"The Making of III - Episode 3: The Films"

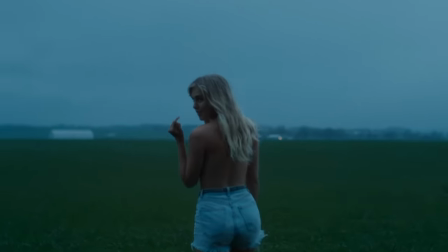4:04 And then, of course, it was Portland, and it was just, like, miserably cold and raining. And we were in this field filled with, like, sheep shit and mud. And, uh, you know.
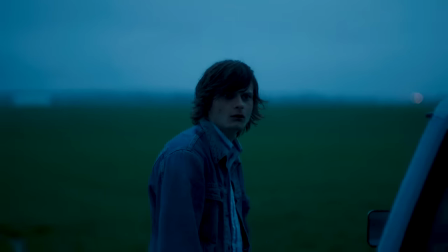4:21 And then this part, he did this a couple times, but he got it, I think, on the first try. Adamant professional, this kid.
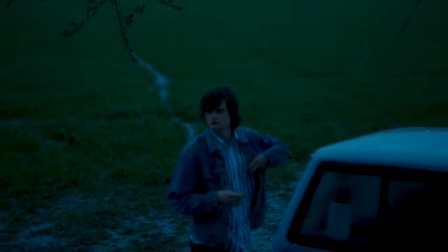4:28 And, like, just, you kind of just, at this point, he knew his character. I think this was his last day of filming. And you just let him go, you know? True talent, pure talent. Absolutely. This song is called Leader to Landslide off of Chapter 2.
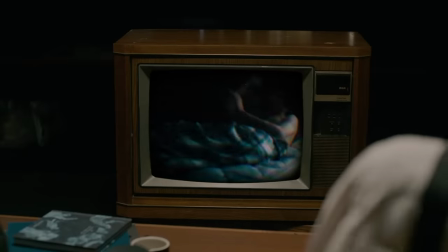4:42 This song really kind of lifted off for me immediately. And this moment right here was one of the more potent moments in the song.
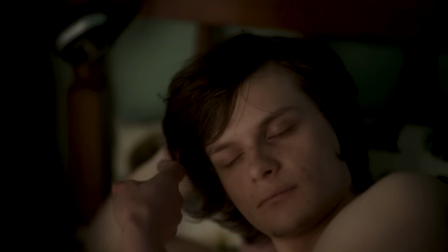4:51 I liked this idea of Junior and his mom overlooking him. This memory of this woman that we as an audience don't know yet, but we can kind of start to put the pieces together.
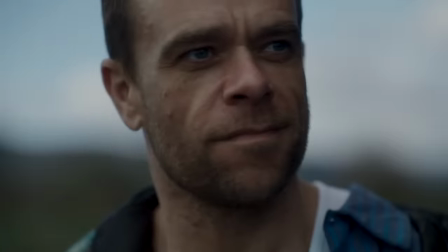5:05 Yeah, we're about to come onto the scene in our pickup trucks. This was our other cameo. I had, I was wearing a shirt that said your mama's so fat and baggy camo pants.
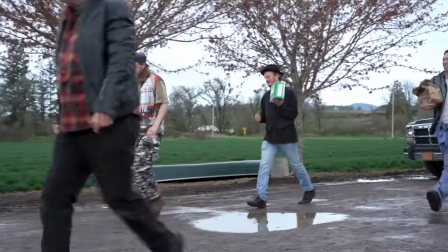5:21 Uh-huh. He's living the dream. He looked great.
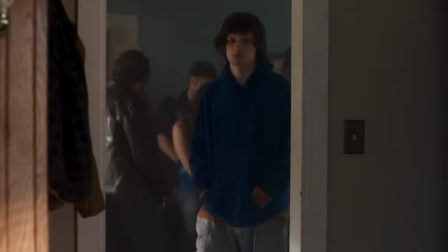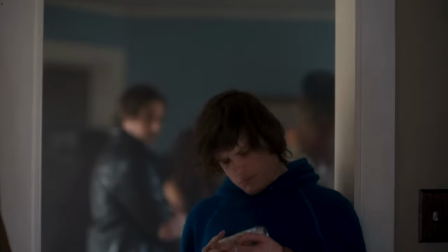5:28 I love this scene because it's almost like in his mind, in his drug state, Jimmy's almost like, I'm a good dad.
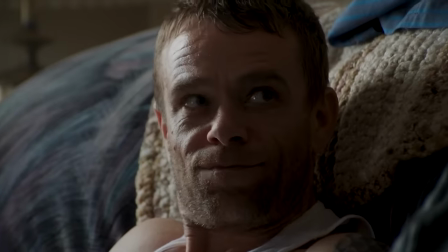5:36 He's trying to relate to his son how he can. Yeah. You know, he's just trying to connect. He does, there's love there, you know, there's dimensionality, but he's also completely unhinged.
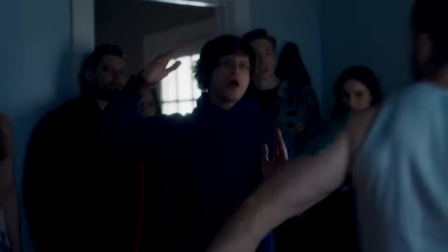5:47 That kung fu thing's the best.
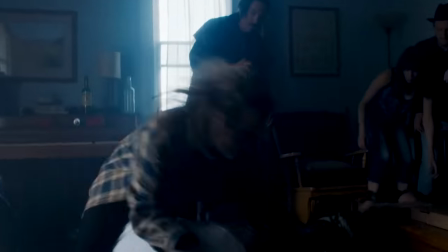5:53 You know, June... I just took two to the chair. Yeah, you did.
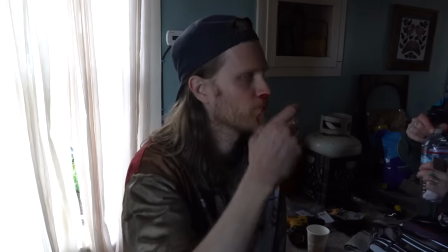5:59 How much do you take? Just a little bit. Just a little sip. Yeah, and then, yeah, just kind of rub it around.
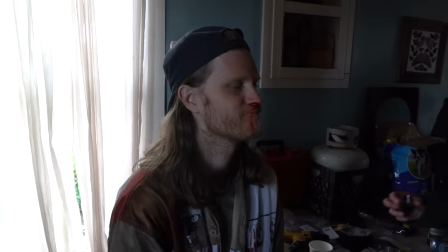6:04 Perfect.
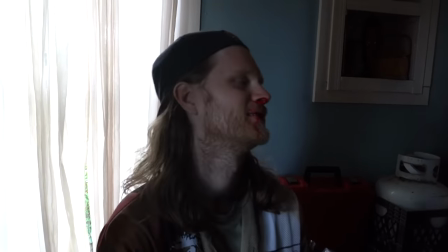6:07 Yeah, that looks nasty.
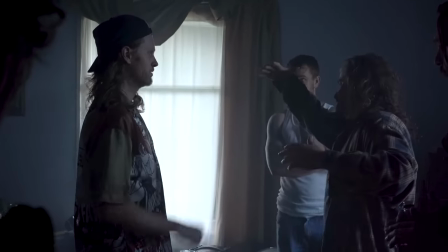6:11 You can cheat over a little bit. I see. Can you even see the punches from there?
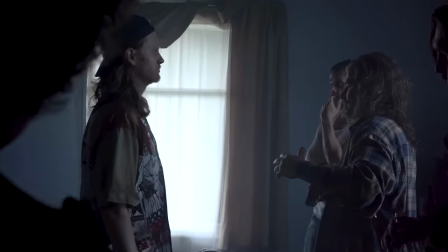6:18 Like are they in the frame? Yeah. Okay. Yeah. Come there.
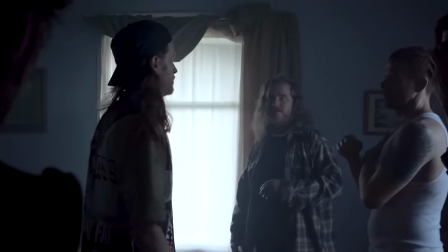6:24 Okay. Kind of cross the space a little. Yeah, just a little bit. Just standing there. I got him sitting here.
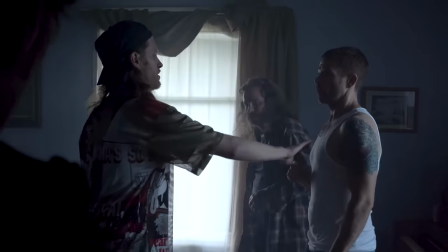6:32 Okay.
Man, I'm sorry we didn't want another angle on that. We wanted blood. I wanted blood exploding out of your face. I really did.
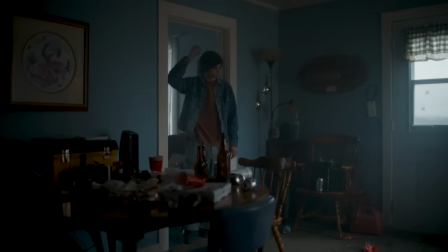6:51 This is left for Denver.
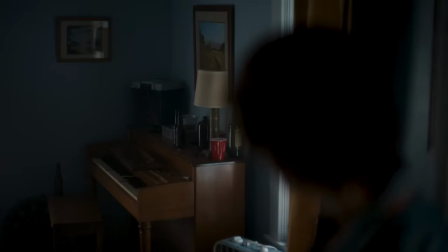6:56 It's a callback to Donna. This is a relic of history for this character, I think, for this house.
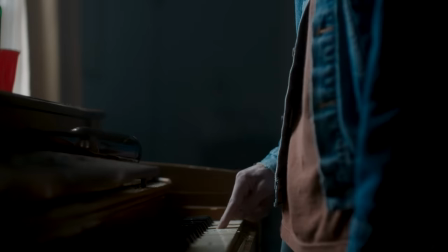7:02 Here's a character that grew up in this house, never knew his grandma, Gloria.
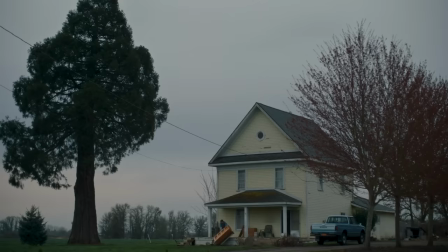7:07 But the piano acts as this, how do you call it, touchstone, I think,
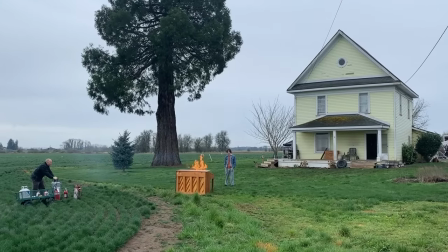7:14 through the generations when I watch it it feels like how do you break the cycle one way you could say is to cut all your ties or to like try to forget about yes people that have hurt you that
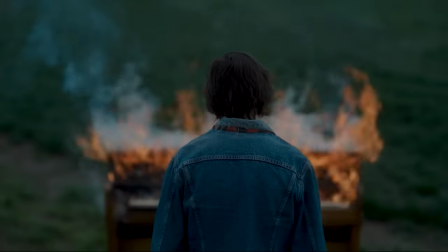7:30 you love you know so in a way I felt like him lighting on fire is just he's desperately trying to not get sucked
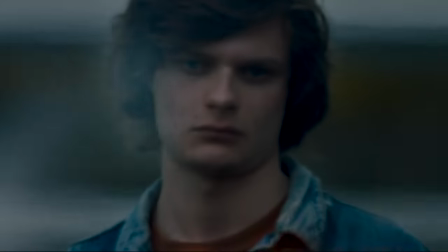7:36 into this vortex yeah you know that he's seeing his dad and his what he heard about his grandma go through. We're at a breaking point with this character here. I think he's already determined by way of just, like, lighting this shit on fire to, like,
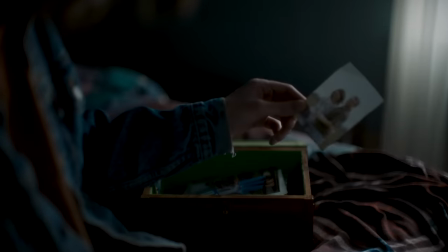7:54 kind of get out or do something, make some sort of brash move.
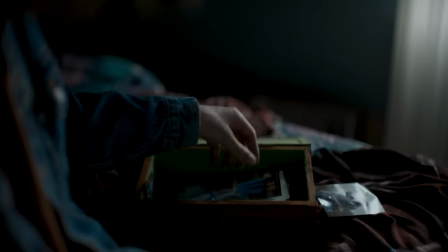8:00 He's a kid, ultimately, and he doesn't have the best role models. And, you know, we're just kind of leaving with the impression that probably can't be good,
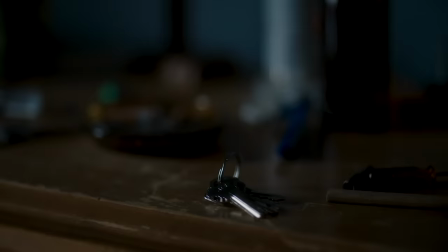8:12 what he's going to do.